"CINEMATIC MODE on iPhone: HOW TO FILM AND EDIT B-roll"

I am going to show you one shot now which would be very tempting I think to majority of the people, a lot of beginners. So they would do simple shot like this just
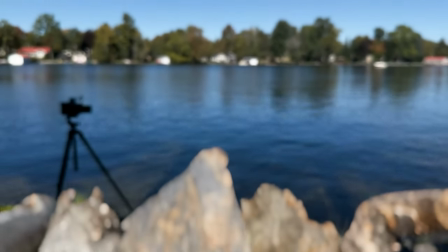8:58 revealing the lake from behind. The problem with this is not that you see my big camera in a shot but you also
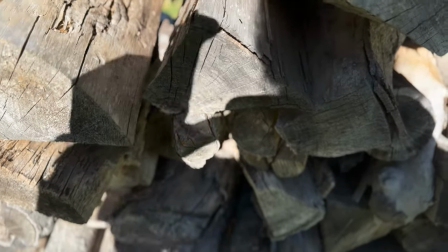9:07 see your hands and fingers in a shade and a shadow and you don't you don't want that. So I have a better solution. I'll go around and I'm going to start here in a shade revealing the location over there. First of all, I'm gonna see the texture.
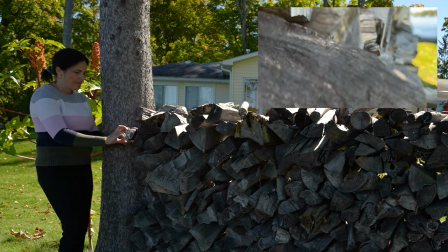9:29 So the lens I am using is just standard one time and I'm very slowly going
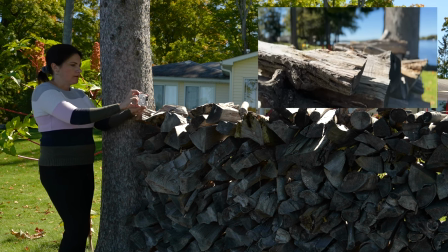9:35 up revealing the location over there.
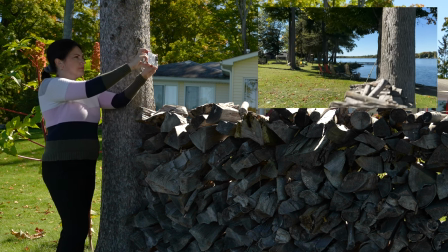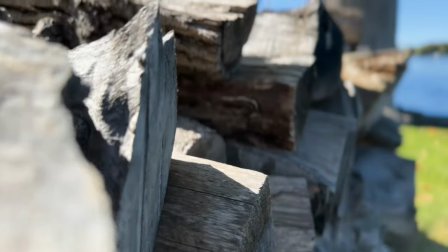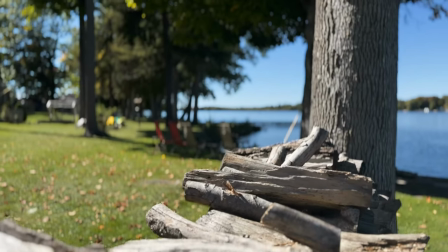Since I used the chairs in the previous chats and also the big chairs here on the lake, I'm gonna find another detail just but different and I saw this beautiful boat here.
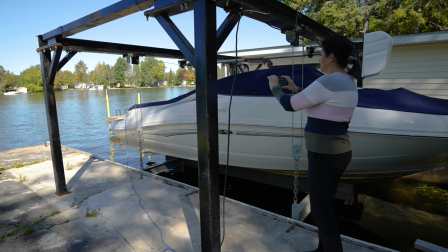10:08 So when you film kind of you know standing next to the boat it's just an okay shot but if you go a lot closer to the surface of the boat you will immediately see a reflection.
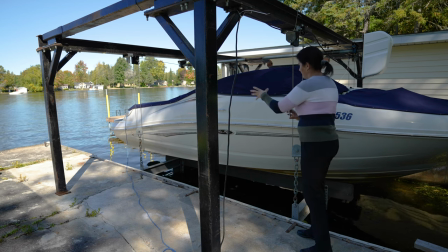10:20 So anything over there it's going to be reflecting on the side of the boat. So I'm going to be filming with just standard lens trying not to drop my phone in the lake which is my big fear and I am going to just leave the focus on unlocked.
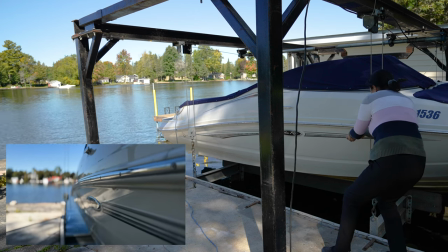10:40 So as close to the possible to the boat. Going a little bit lower and going forward.
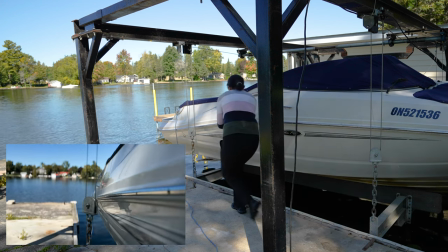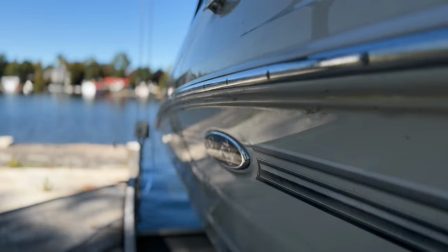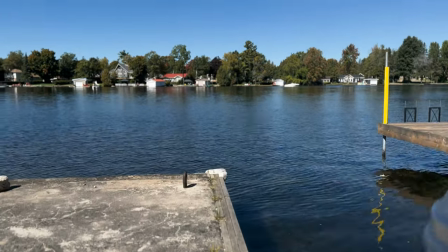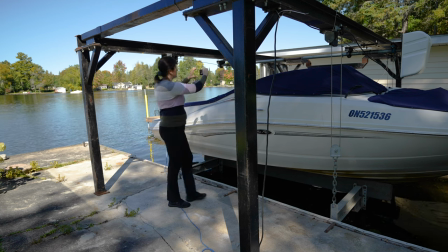11:04 And since I'm already here I'm going to grab just one more
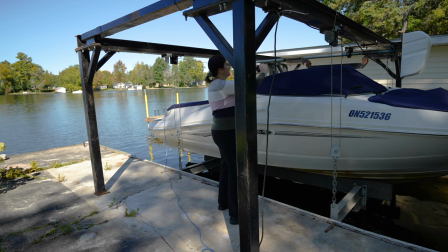11:09 detail shot of the world just so we have different view.
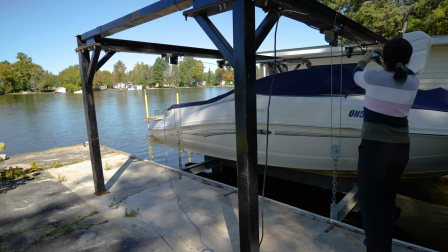11:15 As I said always shoot one object twice.
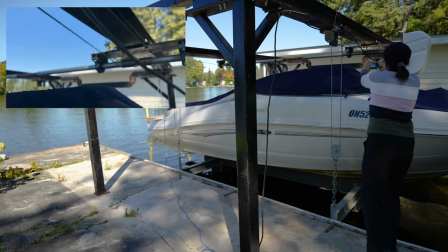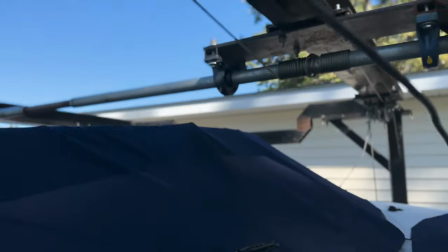Structure, structure, structure. Plane shots are okay but look for anything with a structure and texture on it. The more complicated the better it is. The dark and the bright background is amazing contrast.
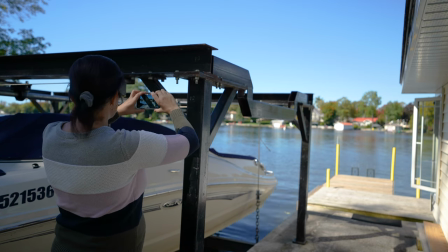11:44 So what I'm going to do here. Again still filming with standard lens and I'm just gonna pan to the right but
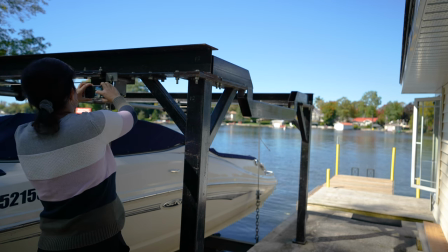11:52 I'm gonna make sure I'll go through all these little hooks and you know whatever you call it.
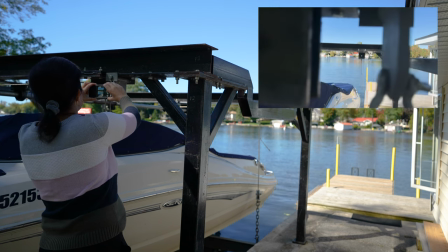11:58 So let's go pan to the right.
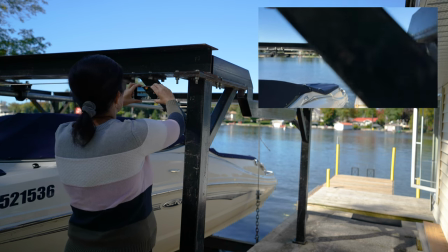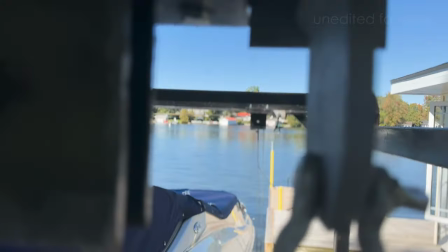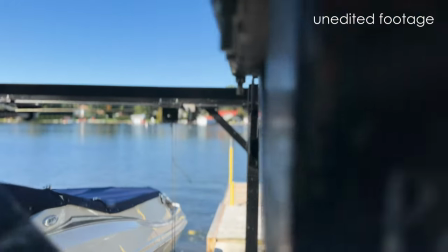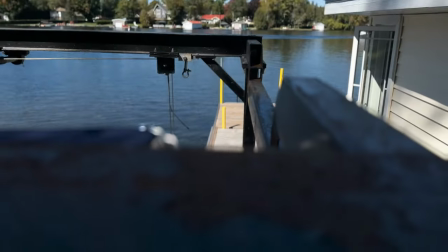12:20 Now I'm gonna go from the top to the bottom and I'll show you what's on top. On top you see this little texture which I really like.
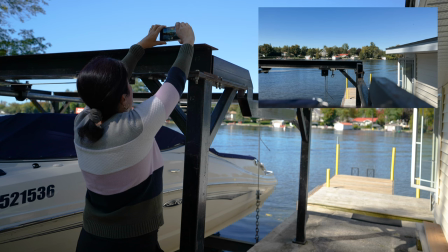12:28 To show you one clip with locked focus, this is how it's gonna look like.
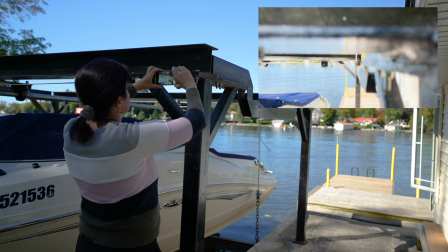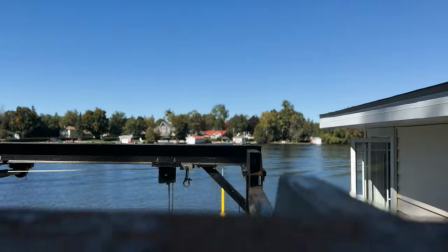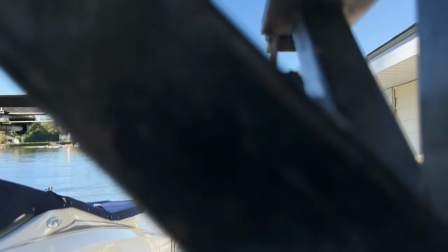One more complex shot will happen right here.